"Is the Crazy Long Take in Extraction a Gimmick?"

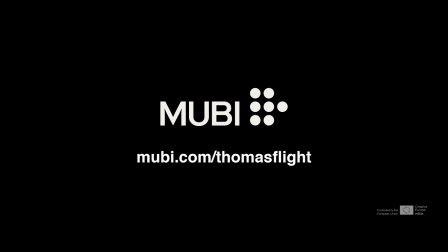0:00 This video is sponsored by MUBI. MUBI is an online curated cinema. Get your free trial today at MUBI.com slash thomasflight.
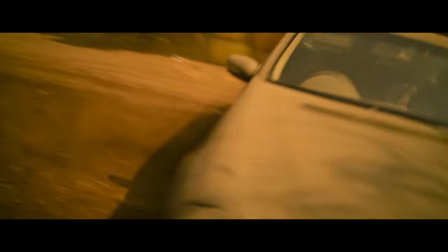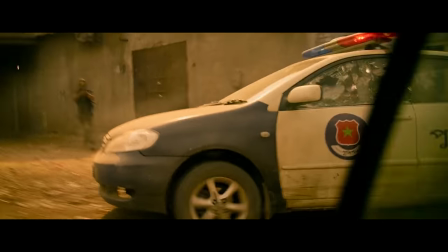0:14 As VFX tech makes stitching multiple shots together much easier,
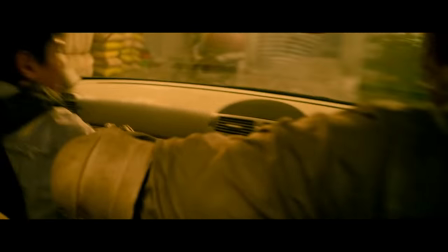0:18 long takes, or at least sequences that have the appearance of being a long take, are gaining in popularity.
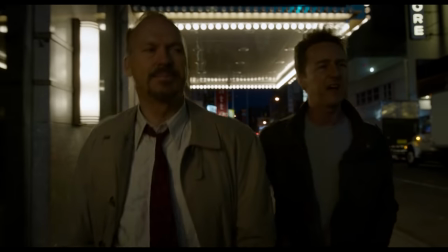0:24 Whether it's entire films shot using this technique like Birdman or 1917,
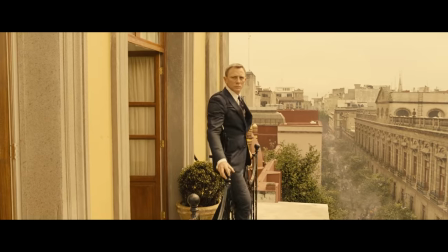0:29 or just the longer sequences found in Spectre, The Revenant, Mission Impossible Fallout, and others,
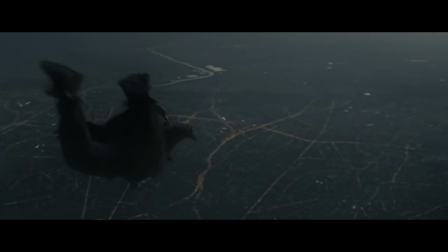0:35 the boundaries of what's possible with this technique are being pushed to new levels.
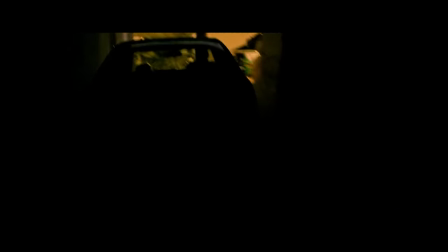0:39 Netflix's new Chris Hemsworth action flick Extraction is yet another film that pushes the boundaries of what's possible with these kinds of sequences.
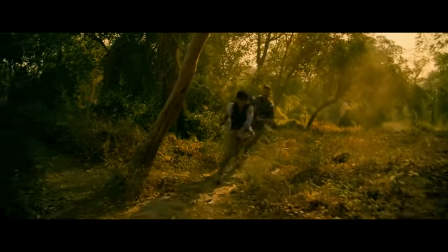0:47 Midway through the film, there's an absolutely insane 12 minute sequence. It starts here, proceeds to a car chase,
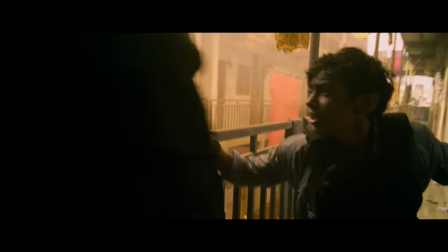0:56 moves into buildings, jumps across buildings,
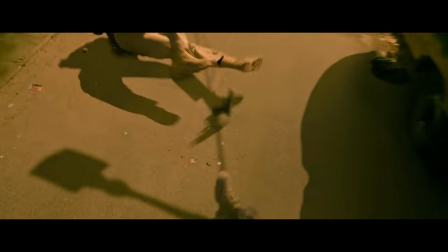1:04 falls out of buildings into the street, and continues into another car chase,
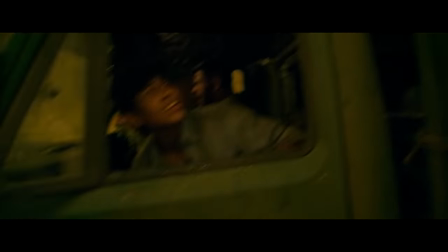1:13 all without a visible cut.
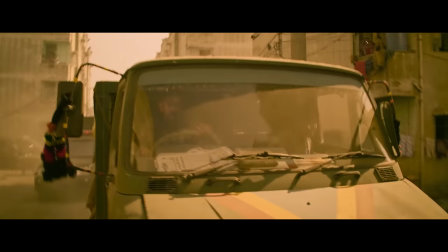1:20 But what makes this technique a gimmick and what makes it a serious tool for filmmakers to use to tell their stories?
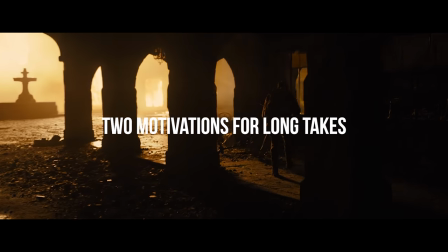1:30 Why use a long take or the illusion of one?
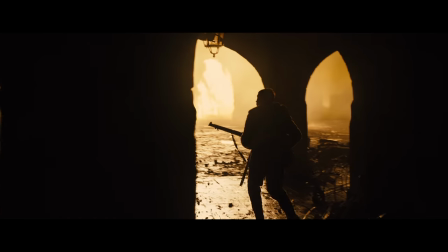1:33 Why do something that is theoretically more difficult and complicated and that doesn't give you flexibility in the editing room?
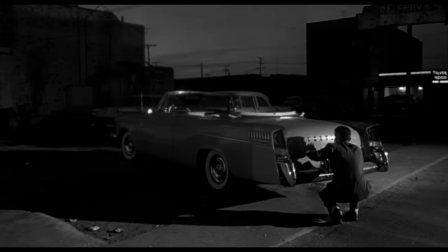1:40 There are two ways to understand the potential benefit of a long take in film. Sometimes long takes are used to enhance the realism of the scene.
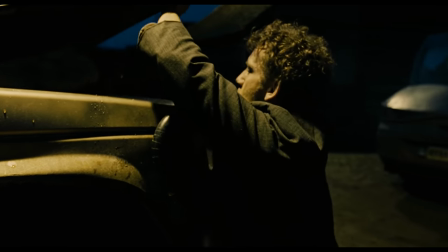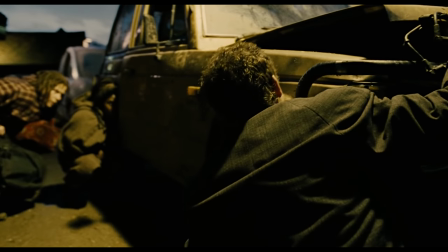1:57 Cuts can be used to obscure weak choreography or swap between stunt actors and regular actors.
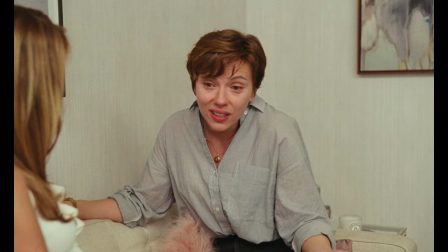2:03 When you don't cut, there's nowhere for performers to hide. Sometimes though, not cutting is more of a formalist choice. The long take isn't being used to make things more realistic, but in concert with other aspects of filmmaking to generate a feeling,
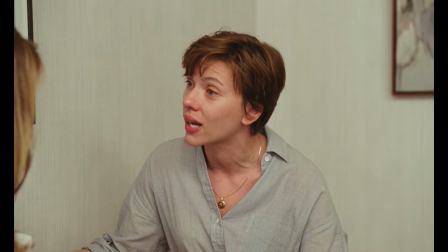2:18 emotion, or effect that helps tell the story.
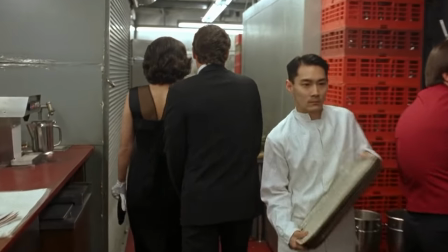2:21 The famous Steadicam shot that snakes its way through a restaurant in Goodfellas isn't done to make the scene feel more realistic,
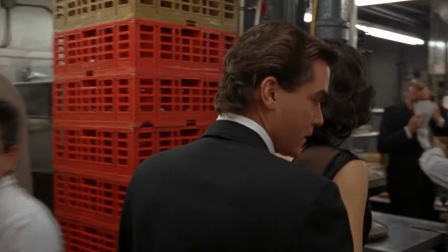2:27 but to invoke the feeling of importance and grandiosity that the characters feel.
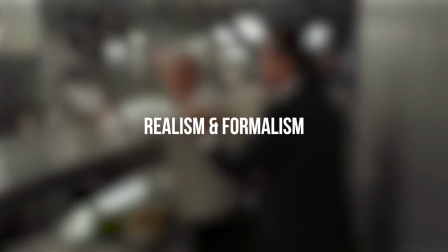2:33 Let's take a closer look at these two approaches and where extraction fits into this.
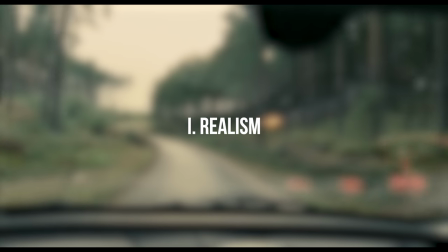2:38 The explanation for why not cutting enhances realism is usually this.
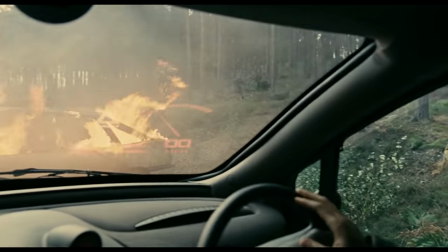2:43 The viewer subconsciously perceives a cut as artifice. Even if it doesn't register consciously, on some level a cut breaks immersion.
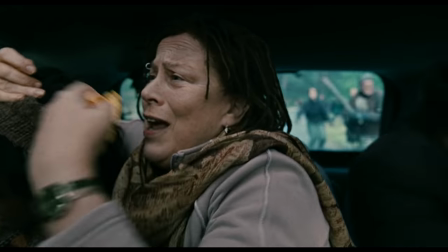2:51 By not cutting things, we get the sense that what's happening is more real and less manipulated by the filmmakers.
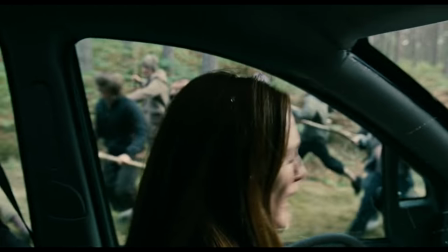2:57 This idea holds some truth, but if realism is your goal,
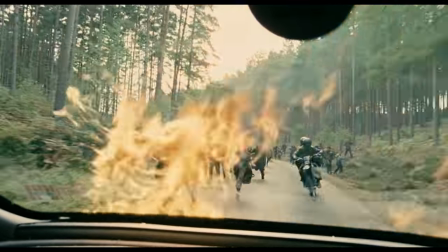3:01 you have to balance not cutting against other things that also break immersion and create a sense of artifice.
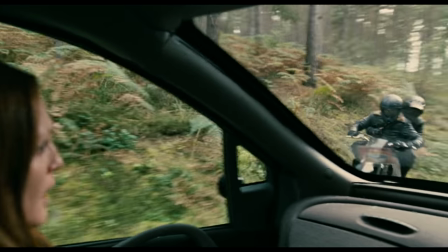3:08 And I think to a certain extent the idea that editing inherently breaks immersion is a little bit flogged.
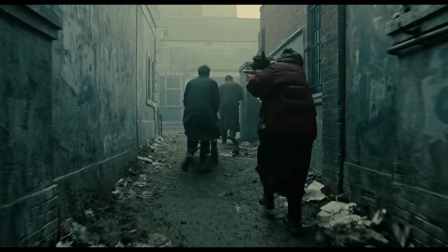3:14 Here's an example. One of my favorite long takes is this one from Children of Men. It's about the same length as the one from Extraction.
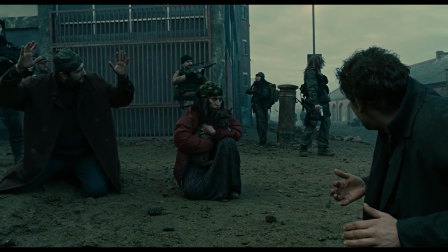3:23 It's incredibly tense and complex. As each additional minute passes without a cut, you become more tense and immersed in the scene.
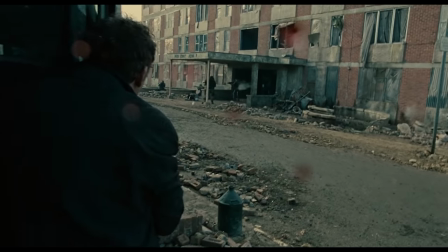3:30 Recently, I was watching this film with my brothers. While we were watching it, we got about halfway through the scene and one of them said, is this still the same shot?
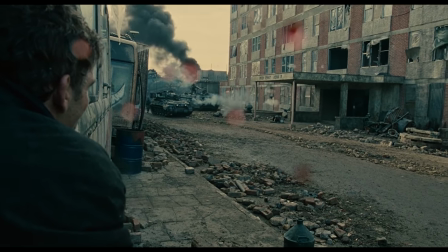3:37 It took about 4 or 5 minutes for them to realize there were no cuts. But that's good.
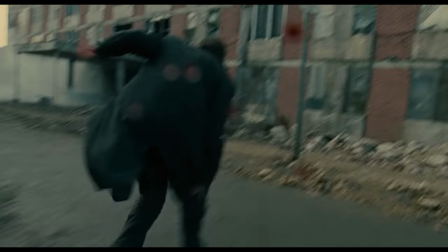3:43 When realism is the goal,
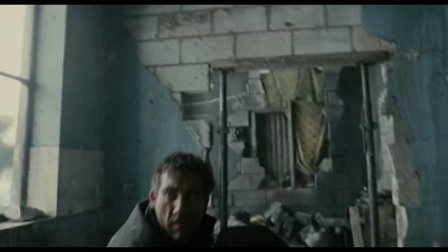3:44 you don't want to notice the technique. but the shot ends here and the scene returns to a normal pattern of editing.
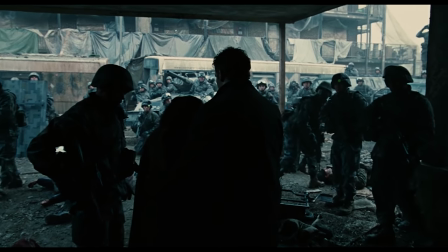3:52 A few minutes and a bunch of cuts later, the same brother said, wait have they still not cut?
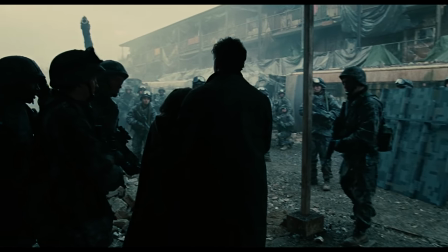3:58 My brother was so immersed in the scene that he didn't notice when the cuts resumed. In other words, the return of editing didn't suddenly break his immersion.